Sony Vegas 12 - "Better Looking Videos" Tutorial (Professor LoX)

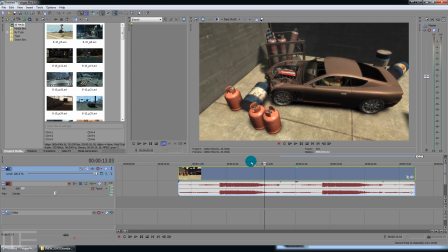That will save you some time. Okay, so that's one thing. We got disable resample set. The other thing we want to do is, if you have several clips that have a similar coloring,
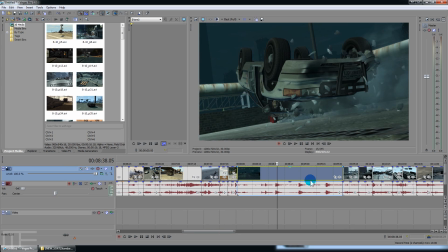let's say I had like a bunch of nighttime clips like this, and I mean, this looks kind of drab right here.
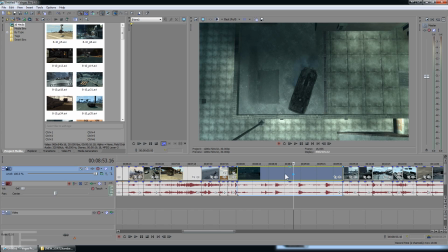And a lot of my color effects I do in After Effects. But let's say that you had several clips that were of this coloring.
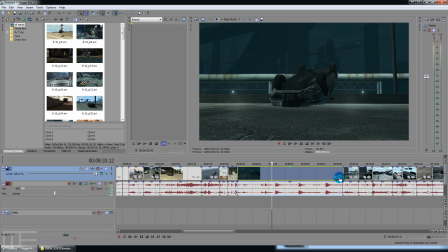What you would want to do is, rather than adjusting, you can add effects to a clip by clicking that little icon there.
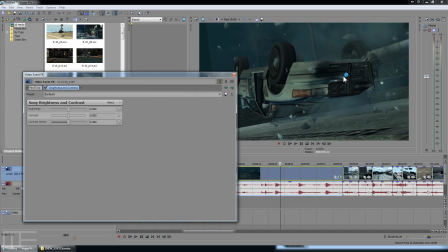And you can add effects directly to the clip. So I can add brightness. And once it's populated with a little brightness effect, you can see it right there. Well, if you're doing this on several clips, you actually don't want to apply it there. You want to apply it to the track.
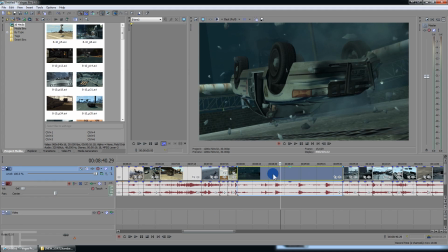So
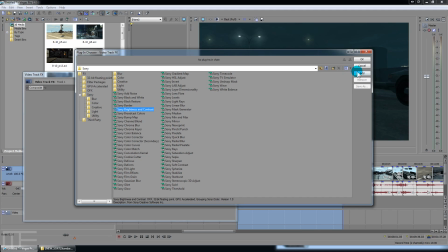I'm going to, things that I will commonly use are brightness and Sony HSL. I'll talk about that a little bit more in a second. And then I'll use a sharpen.
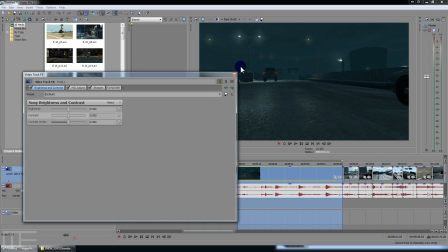On this particular source footage, it's actually old. Back then I was capturing at 960 by 540.
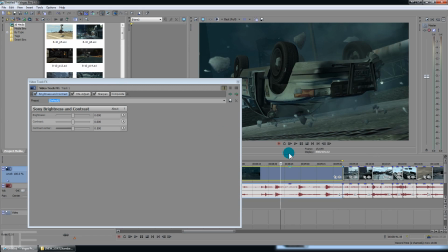And I think this project is 1080p.
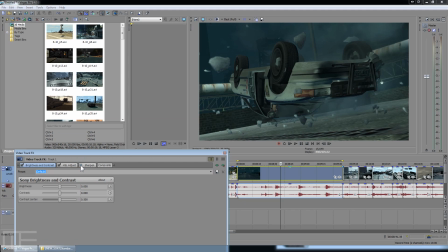Something I've noticed after using Sony Vegas for a very long time is that whether or not you use, and I don't know if you can tell in this video, whether or not you use any sharpen on it whatsoever, trim that all the way down, it would still apply a slight bit of sharpen.
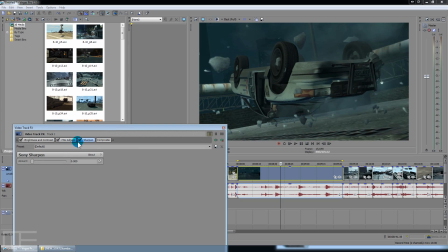At least it was very prevalent in Sony Vegas 8. So what I would normally do is just add sharpen and just put it all the way down. It would just add just enough sharpen. So that will make my video look a little bit, obviously sharper on the final render.
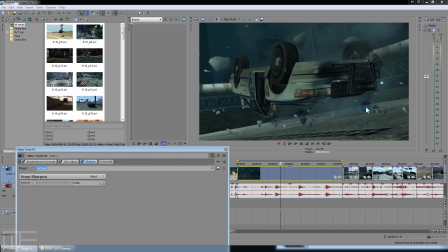Otherwise it would look blurry because I'm scaling up 960 by 540 to 1920 by 1080p. So we're going to add a little bit of sharpen there. And, you know, I would say, you know, really play around with these so you can see what's actually happening with your video over there.
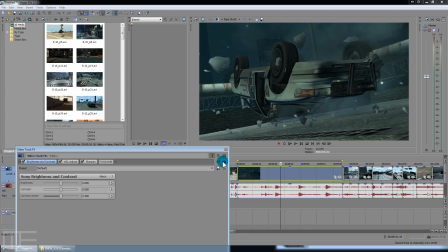Brightness and contrast. I'll use brightness and contrast or levels. Brightness and contrast, if you're starting out, might be the easiest just because it's got a couple of sliders on it.
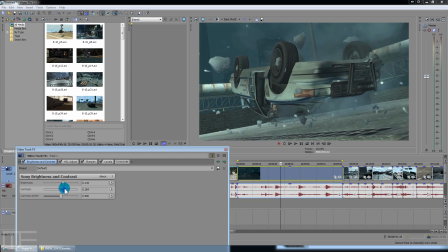So normally I bump up my brightness, add some contrast on there.
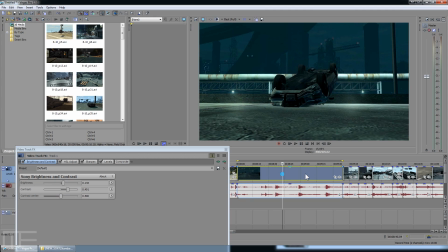Makes it look a little bit more theatrical. You know, that might be a little bit too much contrast.
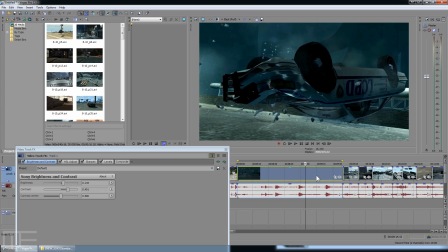Bump it down a little bit. It's cool.
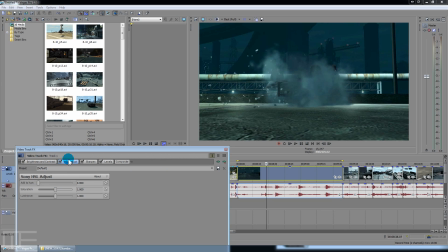And really, that's not bad right there. Normally I would go in and I use the HSL adjust actually to adjust the saturation because it's very easy in here.
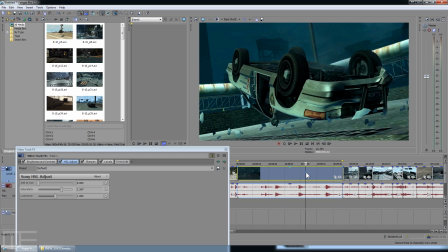You can just add a little bit and you get a lot more color to a video.
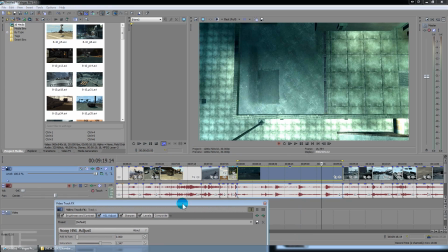It looks a lot more vibrant. Now if you want to see the difference, you can always go to bypass all.
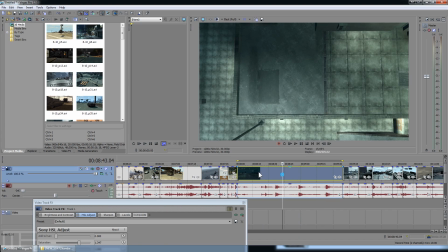And then you'll see, you know, your normal clip looks pretty drab there.
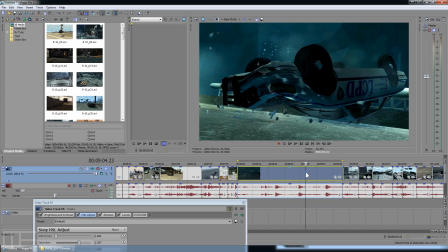Once you turn this on, you get a lot more pop. So that looks pretty good.
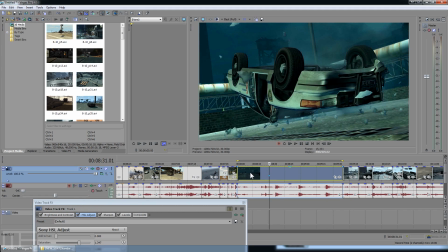Like I said, sometimes you don't really need to make a lot of drastic changes here. But, you know, if you move to a different clip, it may not look quite the same.
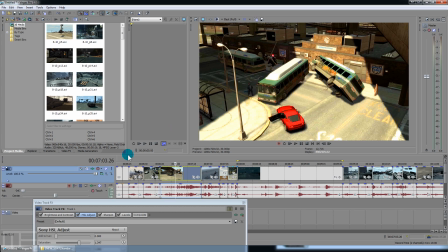Because, you know, that actually looks pretty damn good. Bypass all. Little drab. Enable all. You know, it might be a little bit too vibrant. You can use split view up here to really see the difference between the way your video looks also, which is kind of cool.
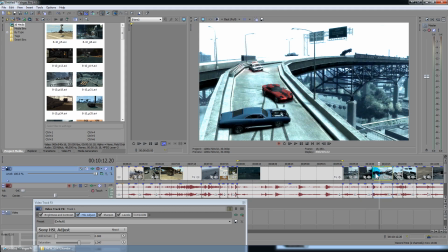But yeah, that's just a couple of simple little options that will make your video look quite a bit cleaner.
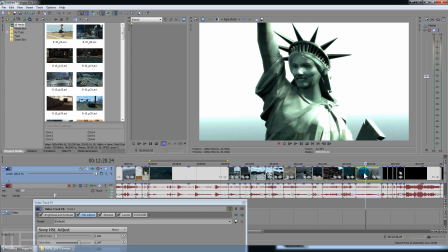Really, I think the most important of these is going to be, looks a lot like Hillary Clinton, is going to be the disable resample.
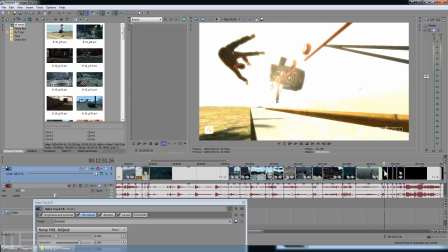You know, I think that really muddies up a lot of videos that are on YouTube, and just making that simple change can really make your videos look a lot better.
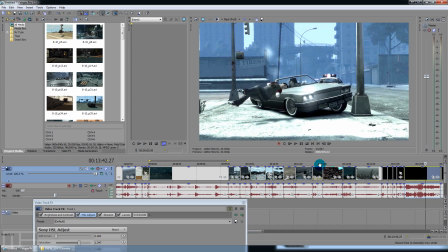So I hope that this video has been helpful to you. Thanks for watching and stay tuned for future tutorials right here on MyoElectric. See ya.